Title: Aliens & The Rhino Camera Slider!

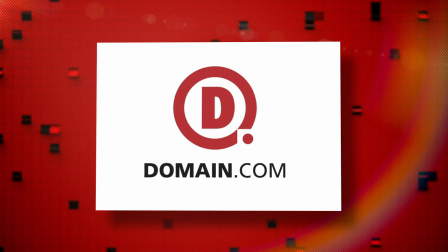This episode of Film Riot is brought to you by Domain.com. Today we have aliens and camera sliders. Good on ya.
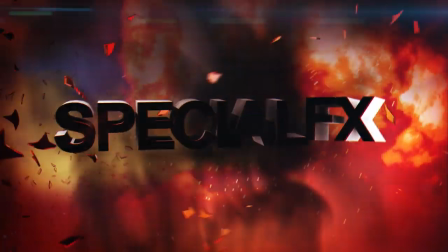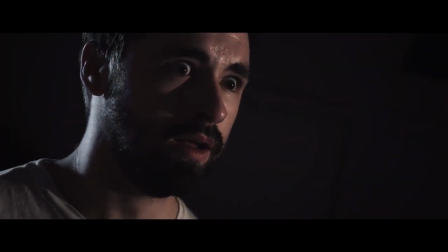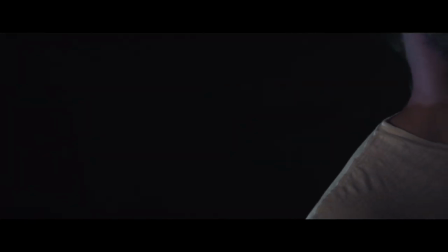Welcome to Film Riot, the show that takes the mystery out of the effects of the tech of the school of sub-factor Hollywood Films. I'm your host Ryan Conley. Before we get started, the music from that short bit we just showed with the Alien is from our new royalty-free music pack, which we're going to be selling in about two weeks. It comes out on September 10th and will be the first of many. Just like our other packs, our main motivation here was to put something out that would help low budget filmmakers and royalty for your music can be something that's very difficult to find and very expensive so this will be a pack of 12 epic tracks each with their layers of music all broken out so if it has strings in it that'll be its own track and you'll be able to take and edit them however you want to fit your scene which is exactly what I did for this scene.
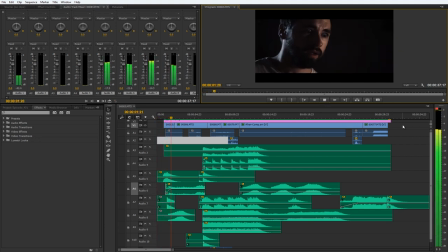You can see in my timeline here that I took all those individual tracks right into Premiere to compose my scene. I'm really happy with how this is turning out and I think you guys are going to love it. I'll be doing a tutorial on it when we release it as well, so you'll be able to see how it works even more. Also, our Fight Sound Effects Pack comes out next week, which I'm ridiculously excited about. The sounds are insane, but more about that at that time. Anyway, I got this message.
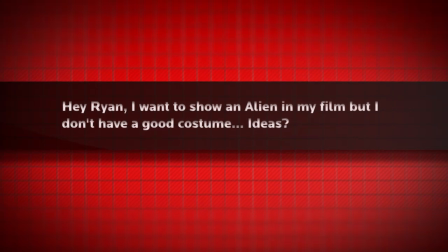Hey Ryan, I was going to show an alien in my film, but I don't have good costume ideas? This one sparked an idea for an extremely simple compositing trick. So, let's do that. My first thought was to try to get a costume, but without money, that would definitely land in the area of extremely cheesy. Next thought was to do CG, but again, without money and a ton of time, also cheesy.
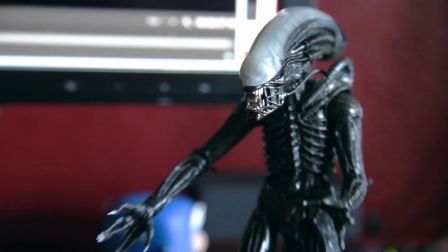Then I looked at the desk figure I have, this little guy right here, the 7-inch collectible from Ridley Scott's Alien, and that's when I thought of this super simple technique.
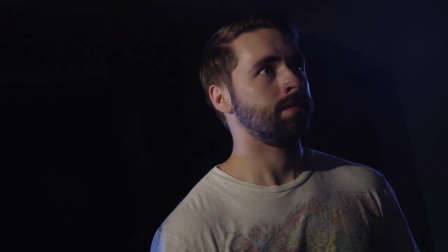First, we got the shot of Josh backing into his mark, and as you can see, we'll let it very strategically.
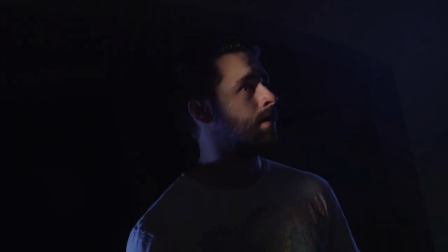A shaft of light and then blackness right behind Josh. Next I grabbed my alien asset to work in. I did this by taking a still frame from the shot I did with Josh and using that as a reference to line up my alien. And I'm shooting the alien much closer than I shot Josh to make it appear as though he's much bigger in size than he actually is.
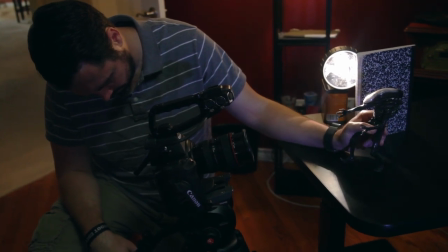I'm also doing it at a much lower angle to make him appear taller. And of course we are matching the light as well. Then I'm gonna push the alien into the light so that it appears from the darkness.
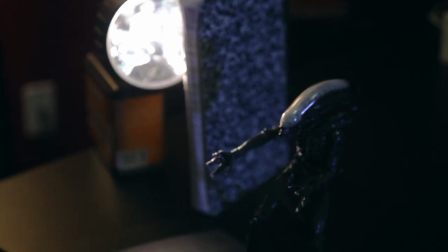And as you can see here I'm actually using a flashlight for my key light instead of a 1K and my backlight of blue is a much smaller LED. But now that I have my two shots, I take these bad boys into After Effects, place a shot of Josh in first, then the one of the alien above that.
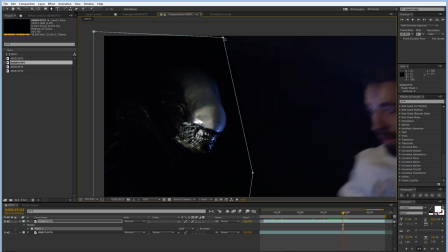Next, I grab the masking tool and mask out the area of the alien in which I want to put in and keyframe the mask if needed. Quack, I'm from a top. Whenever you are keyframing a mask in a situation like this, it's the best practice to create your mask,
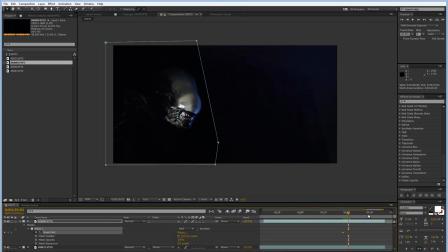then hit the stopwatch instead of keyframe for the first frame, then move to the end of your clip and adjust your mask. then you can move through in chunks, making your changes. Do this instead of going frame by frame to have a more smooth mask that you can knock out quicker, since you aren't tweaking every single frame. Of course, if you are working on something handheld with a lot of movement, you're going to have to work a bit more at it, considering those big movements. But now with that finished, we have... A super simple technique that is using those dark areas to blend the two shots together. That's it. Easy. And what not. But now, a quick break to thank our sugar daddy, and we'll talk some slider lovin'. Domain.com is a place to go if you're trying to get yourself seen on the internet, whether you got a business. The interwebs. There it is.